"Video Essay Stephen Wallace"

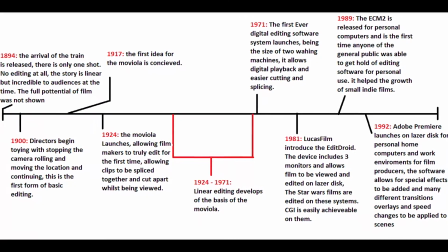[0:08]
Editing and special effects have been around now for over a century, and over that time many things have changed.
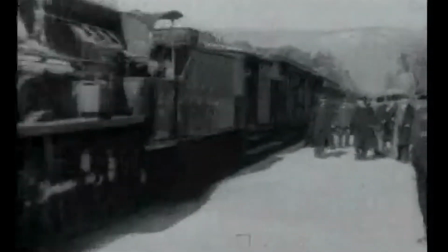[0:13]
One of the first films to ever be shown was Arrival of a Train at La Ciotat, made by the Lumiere brothers in 1895.
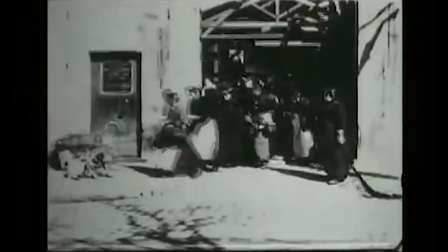[0:22]
Another film released the same year by the Lumiere brothers was Workers Leaving the Lumiere factory.
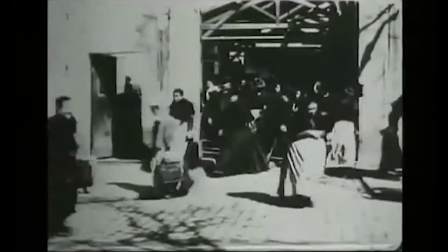[0:27]
This was made the same way with a single static shot that had no editing involved. George Méliès was the first known person whose films started to use editing in them.
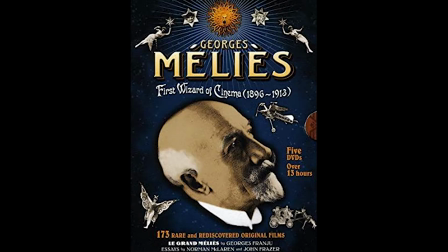[0:36]
Though the editing was basic, it was more than the Lumiere brothers did.
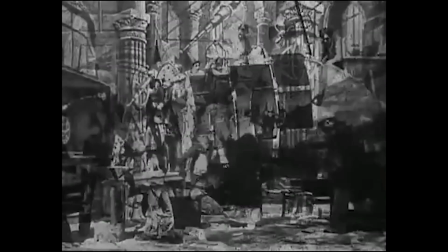[0:39]
One of Méliès's most famous films, A Trip to the Moon, used simple editing like cuts from one shot to another with the purpose of just tying one scene to another for the story.
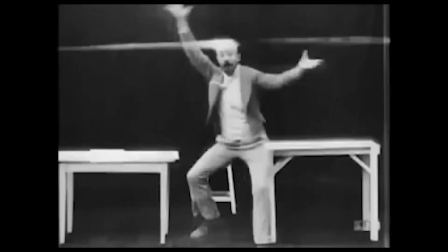[0:48]
As well as being the first to use editing in his films, George Méliès was the person who created the special effect.
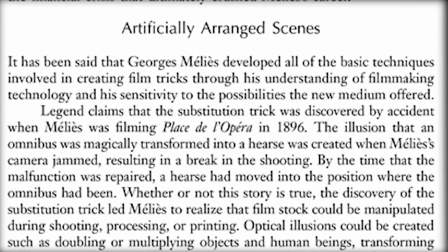[0:54]
Although in Matthew Solomon's book he states that there's a legend that the effect was discovered by accident.
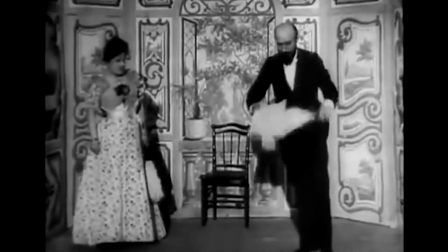[1:00]
Méliès had three famous contributions to special effects, the first of which was the stop edit.
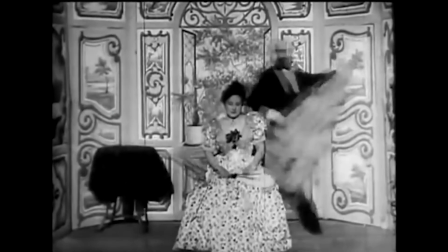[1:08]
He used this effect quite often in his films to make people or objects disappear then reappear.
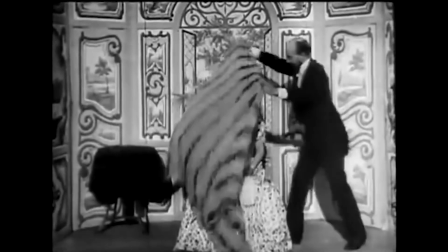[1:13]
He made great use of this effect in his film The Vanishing Lady in 1896.
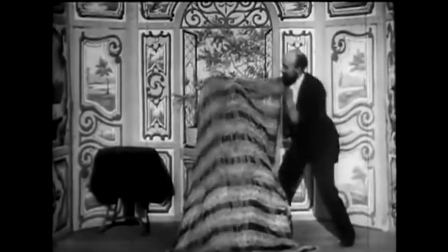[1:19]
Though this effect looks good for 1896, you can still see imperfections in the film.
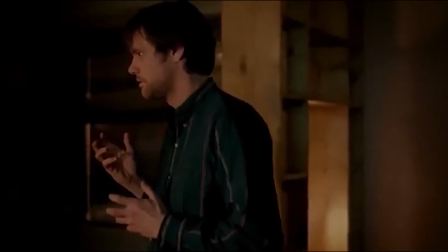[1:25]
Although the stop edit is not used as much now, there are still some films that do use them.
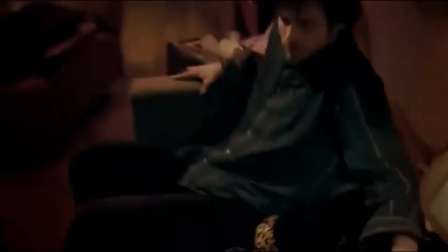[1:30]
In this film, a stop edit is used to show the change in environment without cutting away. The second effect that he used was the dissolve.
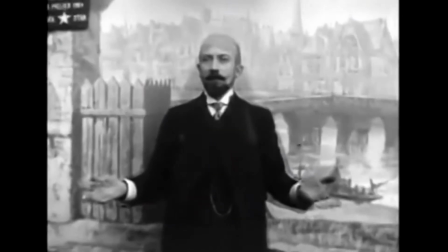[1:38]
He used them in his films to fade from one scene to another, as well as to create the illusion that there'd been a passing of time, or to make it look like objects were changing form.
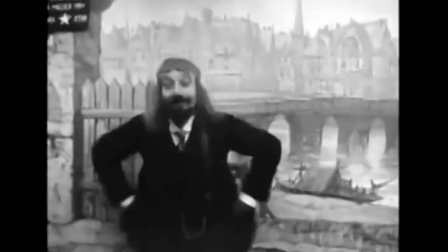[1:47]
One film he used this effect to great use in was The Untamable Whiskers,
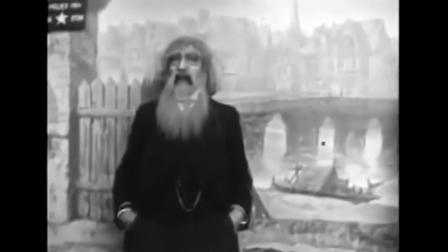[1:52]
made in 1904, where in the film he uses dissolves to make it look like he is aging rapidly.
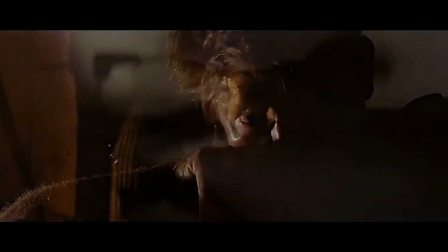[1:58]
In comparison, Apocalypse Now uses dissolves to show how the character is thinking of things that have happened in the past,
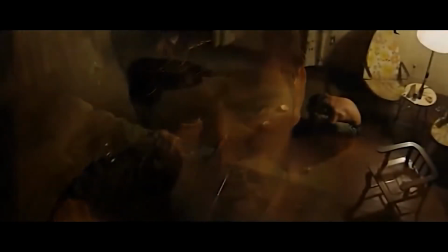[2:04]
and also to show the passage of time while he is in the room. The third effect that Méliès used in his films was double exposure.
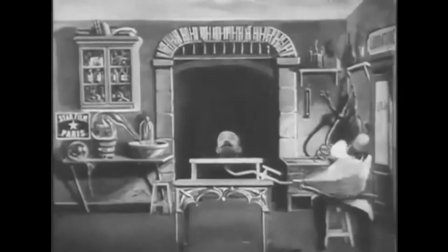[2:11]
He used this effect in his film Indian Rubberhead in 1901 to give the appearance that he was inflating a duplicate of his own head.
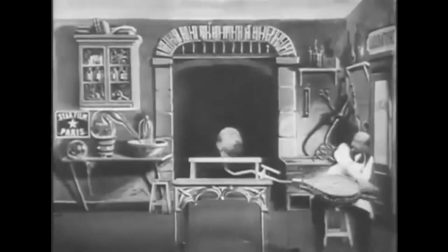[2:18]
The effect was achieved by superimposing one piece of film over another,
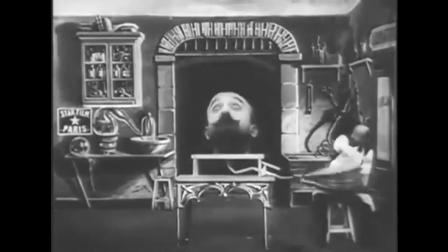[2:22]
and it could be repeated multiple times to have a person or object on screen more than once in different ways.
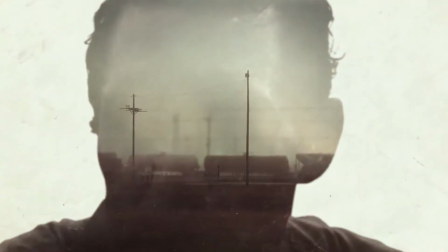[2:28]
Double exposure is still being used to this day, but it has advanced a lot, for example in the intro to True Detective.
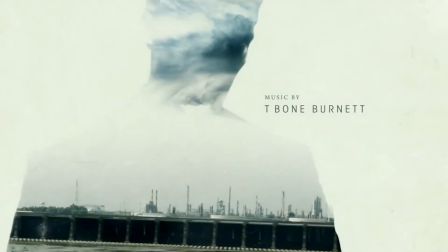[2:35]
The effect is used by double exposing establishing shots onto the silhouettes of the characters in the TV show.
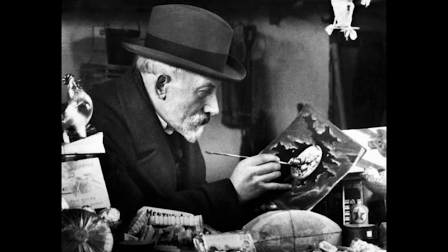[2:42]
Although Méliès started to use editing and special effects in his films,
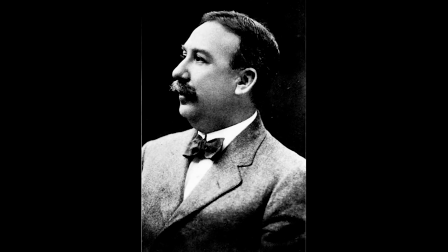[2:45]
it wasn't until Edwin S. Porter started to produce movies that editing would be used to tell a narrative by putting shots together from different angles.
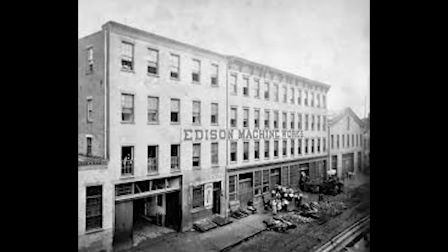[2:53]
Porter was an American film producer and cinematographer with Edison Manufacturing Company.
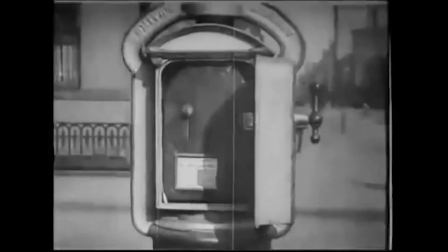[2:58]
One of Porter's first films that used editing to tell a narrative through different shots was Life of an American Fireman in 1903,
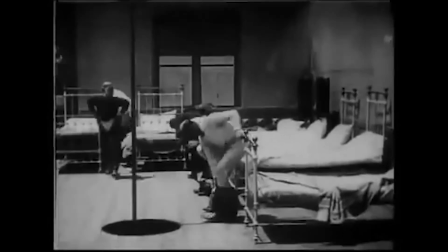[3:05]
where in the film he combined shots together from different scenes to create a narrative and continuity.
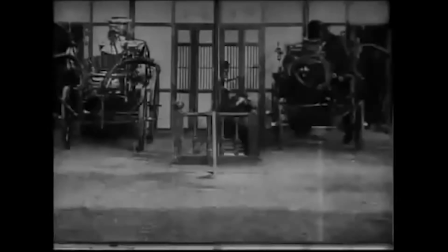[3:11]
The shots he chose to link the sequences together flowed correctly and made sense in the story he was trying to tell to the audience,
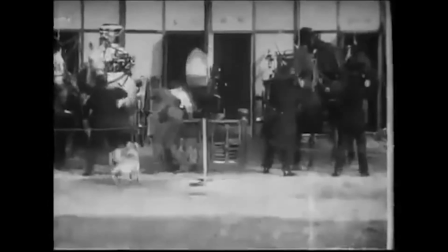[3:18]
because after the alarm goes off, the firemen would rush out of bed and go to the vehicles as fast as they could.
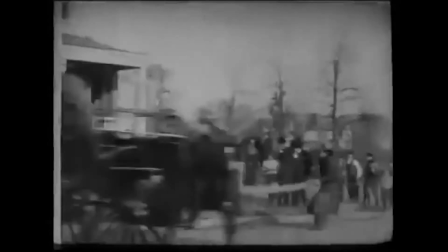[3:24]
Porter also started to use camera movements in his films, like pans to follow the vehicles from one side of the screen to the other.
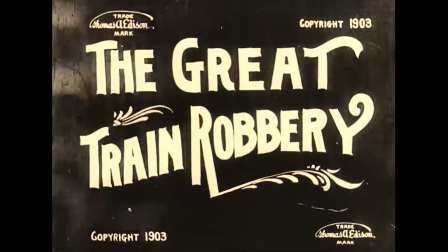[3:32]
The other film that people also remember him for was The Great Train Robbery, also made in 1903,
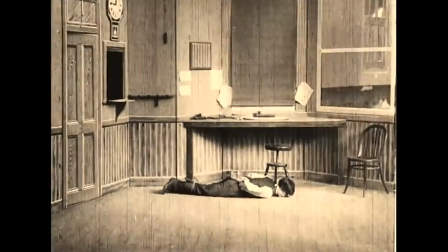[3:37]
and this film also uses editing to tell the story of a group of criminals who decided to rob a train.
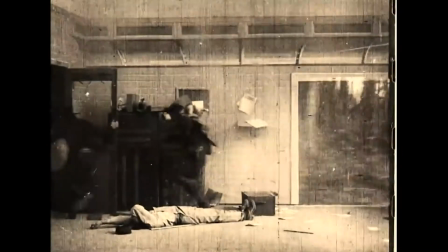[3:42]
The editing is similar to that of Life of an American Fireman's, wherein the actions of the characters on screen match it with how you think they would be in the next scene.
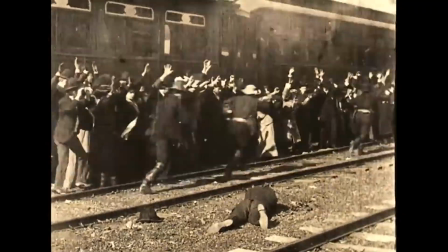[3:51]
That was the style of editing Porter used. He connected scenes through actions to create narratives,
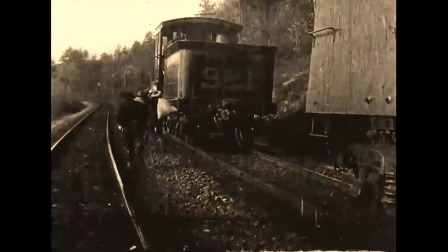[3:57]
and for this he is now considered the person who created the start of a type of editing that they call continuity editing. So, the Lumiere brothers,
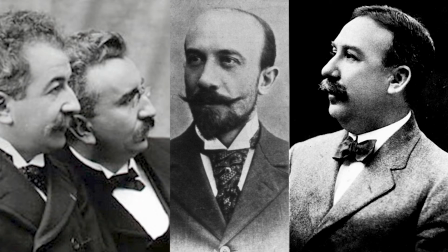[4:10]
George Méliès and Edwin S. Porter are just a few of the early pioneers whose contributions to film, editing and special effects live on today.